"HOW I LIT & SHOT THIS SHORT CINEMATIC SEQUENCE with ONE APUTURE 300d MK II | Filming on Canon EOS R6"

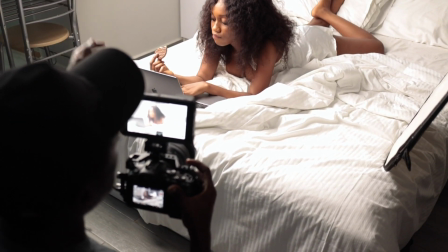Okay, so for our next scene, what I want to do is I want to light from the left, so I'm shooting to the shadow part of her just to get contrast in the frame.
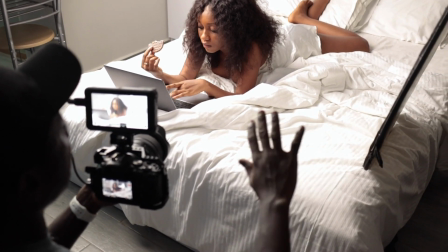And maybe I'll just open up the shadows with the white side of the reflector. So I just want to show you how it looks without the reflector.
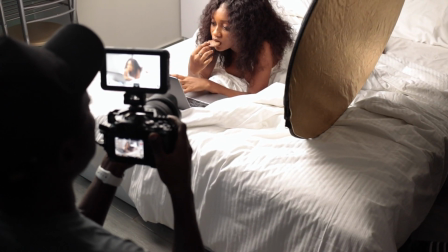So I can bring the reflector in. Yeah, right now it's in the frame, so just a little bit off.
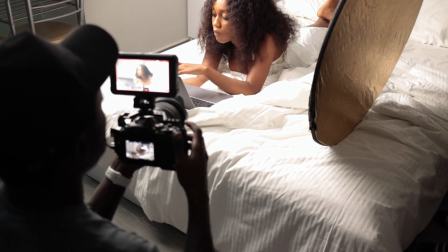Okay. So let me press record so they'll see what's happening. So take out the reflector and then bring it back.
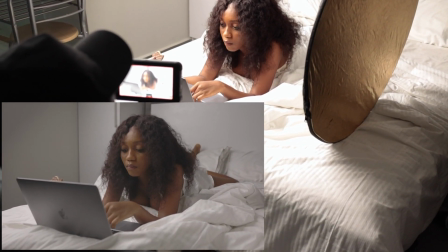Yeah, you can see it's just adding a little bit of light into the shadows.
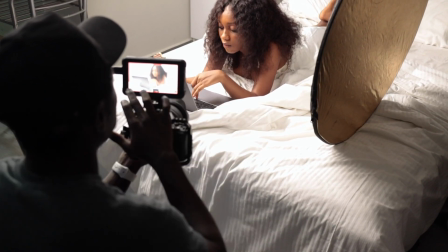Okay, so now we're going to do the actual take.
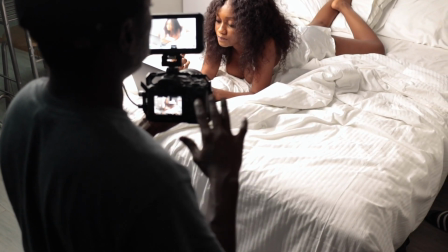So this is supposed to be our end frame where she's snacking on the biscuit, but because we already started on the bed,
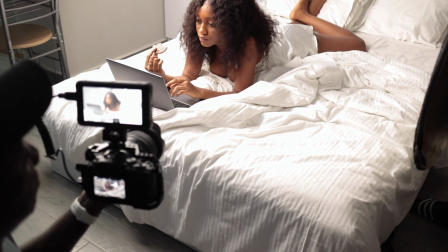we just relit the scene so that we can just get away with the bed shots and we don't have to come to the bed anymore.
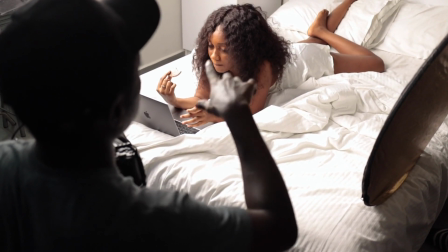All right, so this is the angle that I want to take it from. So what you can do is with your legs, you can just maybe raise it up and then just be moving it a little bit as well.
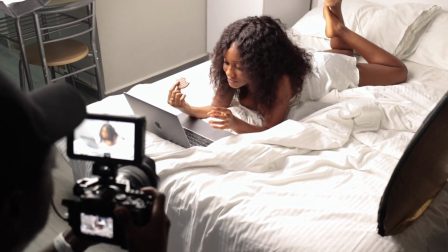All right, currently I'm at ISO
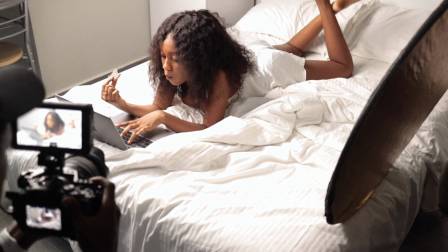1000 and shutter speed 1/125 and f2.8, and the reason is because I'm shooting at 60 frames.
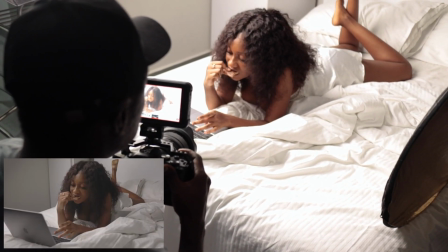Okay, that's perfect.
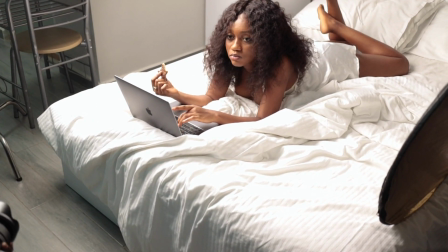Okay, so she's still going to be doing the same thing, and I'll just move around and get some detail shots.
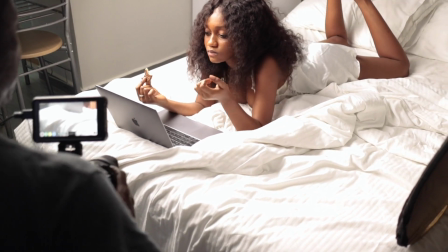So maybe her hands, get close up of her face and stuff like that. Okay, so now I just want to your hand action.
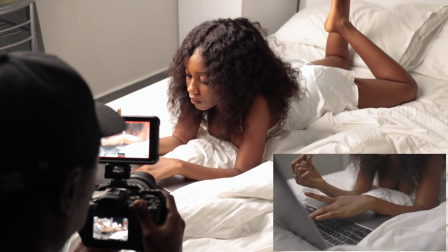Yeah, perfect.
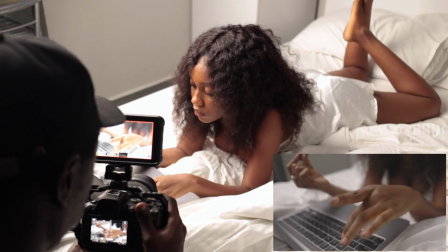Okay.
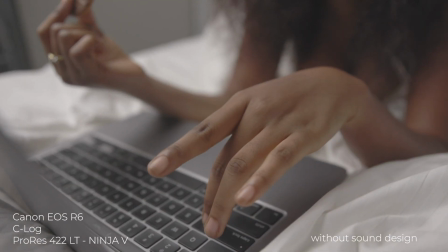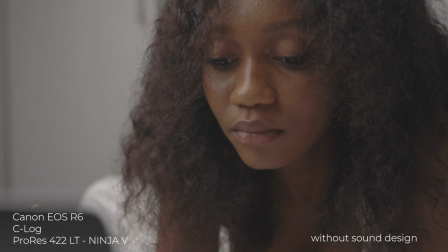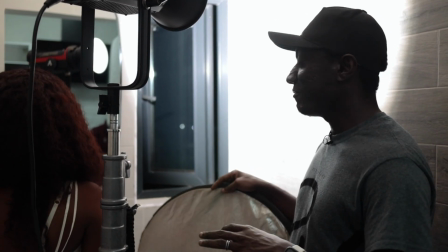So now we're in the bathroom and it's a very small, tight space.
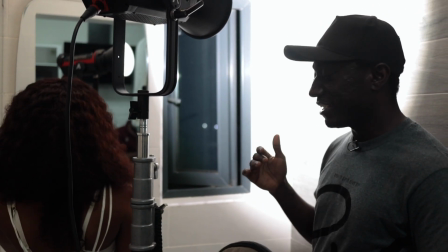So my plan to do this is, because I still want to get direction and because I want to shoot into the shadow part of the frame,
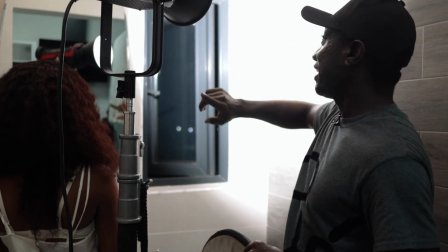I'm rather lighting this way. And through the light here, it's going to bounce off this gray wall.
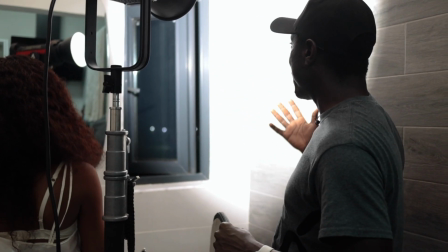So it probably isn't going to bounce white light back.
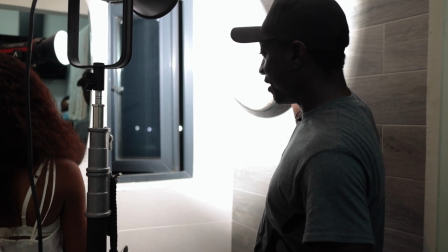So we're going to hold this reflector here and then just look for the part where I'm able to redirect the light back here.
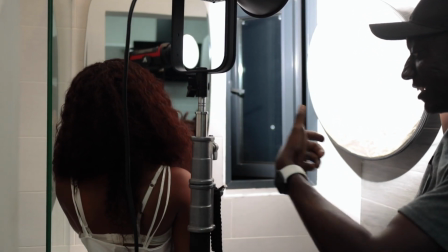So I'm going to go into the opposite side of where she is and I'll be shooting towards the light, and that should add some contrast to the frame.
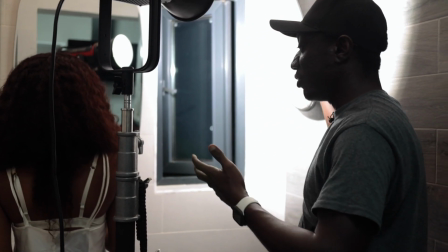So that's the setup for here, and she's just going to open the tap and wash and rinse her hands basically, and then that's it.
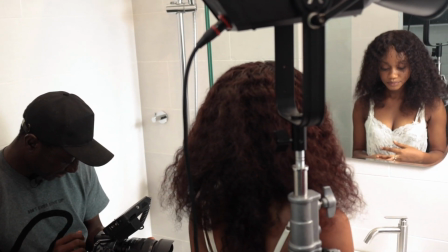We're done with this shot. Are you ready? Yeah. Okay, so action.
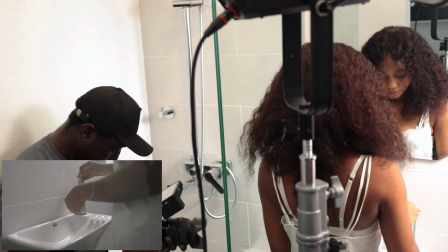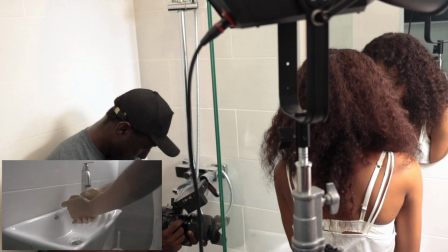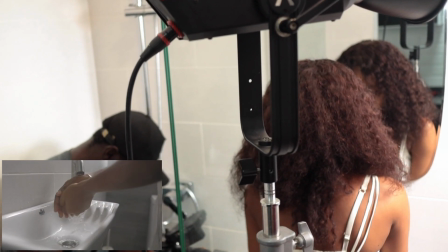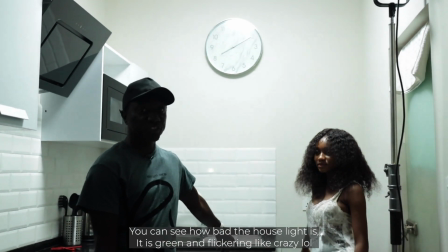Okay, so for our next scene, I wanted to pick a drink from the fridge, and looking at the environment,
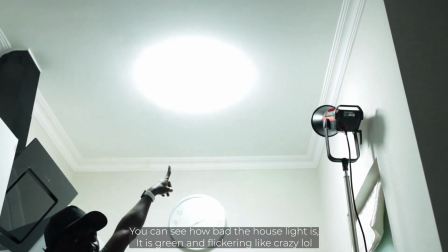the only light source that we have presently here is this light up here, and I don't want to use this to light the scene.
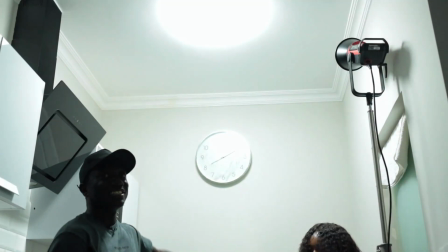It's not directional, it's right above her, so all the shadows are pointing straight down,
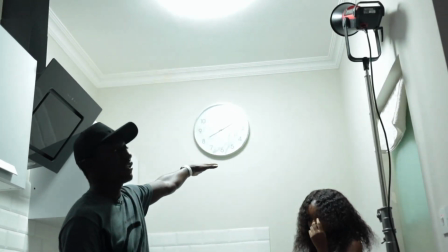but I want to bounce the light rather into the corner and then let it come back and then light.
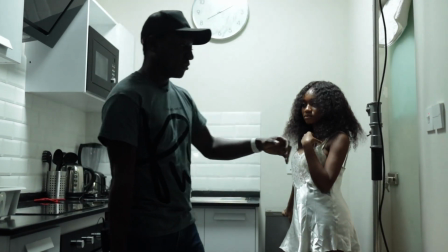So again, we are doing backlighting. Okay, so I'm going to turn this off and I'll turn on the aperture light.
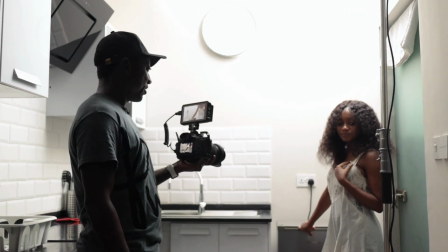Okay, so we can see that I'm bouncing the light
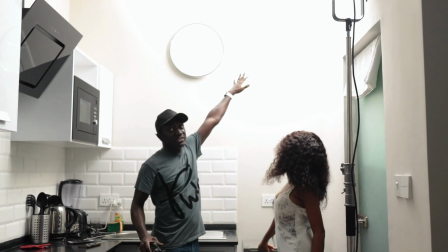into this part of the room,
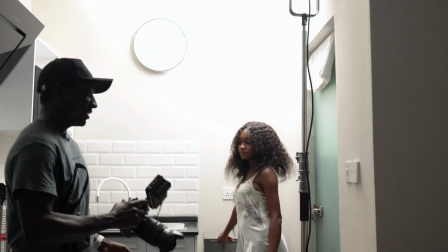and that is just going to light my subject from behind, and I'm shooting into the shadow part just so I can create depth and add contrast to the frame.
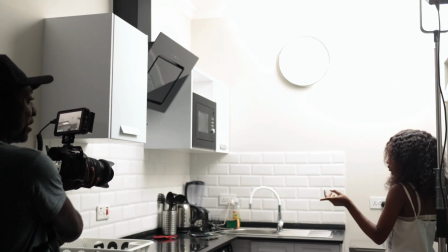All you're doing is just opening the fridge and then picking your drink and walking across. Yes. Okay, 3, 2, 1, action.